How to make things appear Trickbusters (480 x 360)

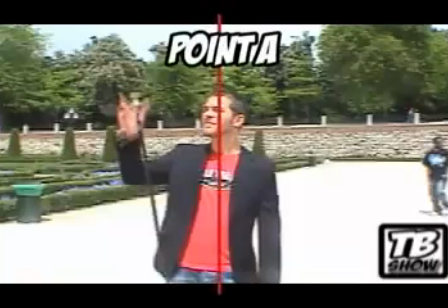In the case you would like to make a hammer car appear, well, you would start from a point, give the illusion you make a 360 degrees turn,
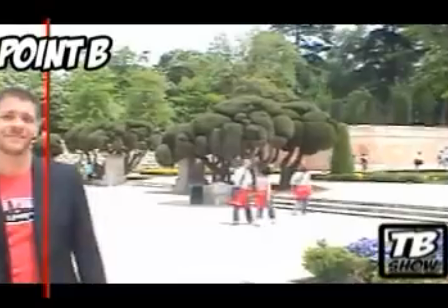when actually you stop just before and allow the hammer to hide in your back, with a simple change in your movement or in the movement of the camera,
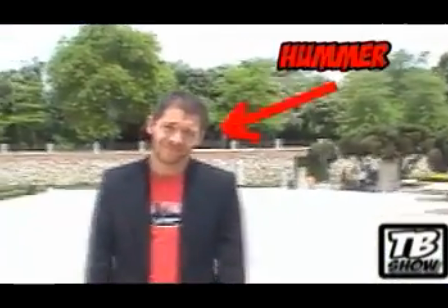so your shoulder touches the edge of the camera frame and hides thus the object that you passed then just behind your back.
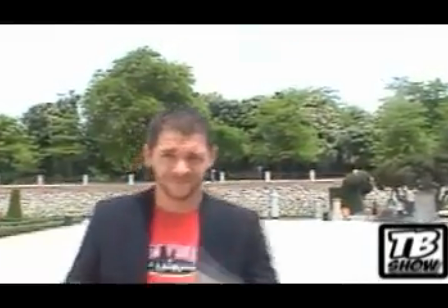And then the hammer would be all the time behind you, made smaller by the perspective principle,
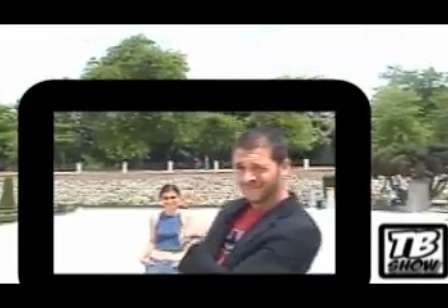until you raise the sheet and this one comes closer in order to get its normal size.
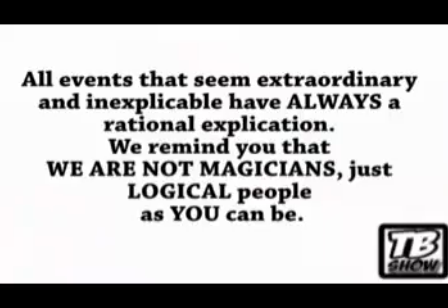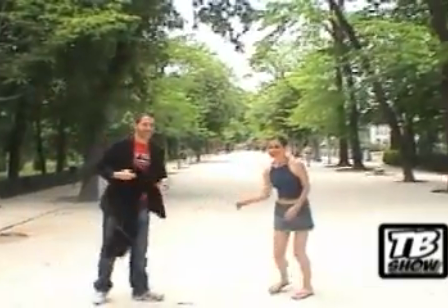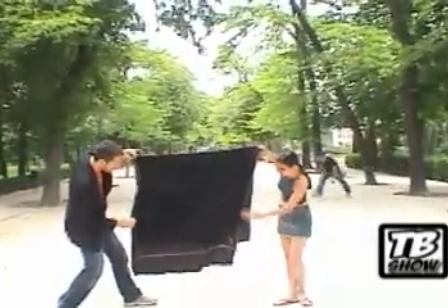Hoax! Hello, and I am Skeptic Munoz. But you're not Skeptic Munoz. Yes, but I am his double-dim stuntman. But I am his double-dim stuntman. Oh, but there is no need for a stunt today. Double sneaky stuggy Casito?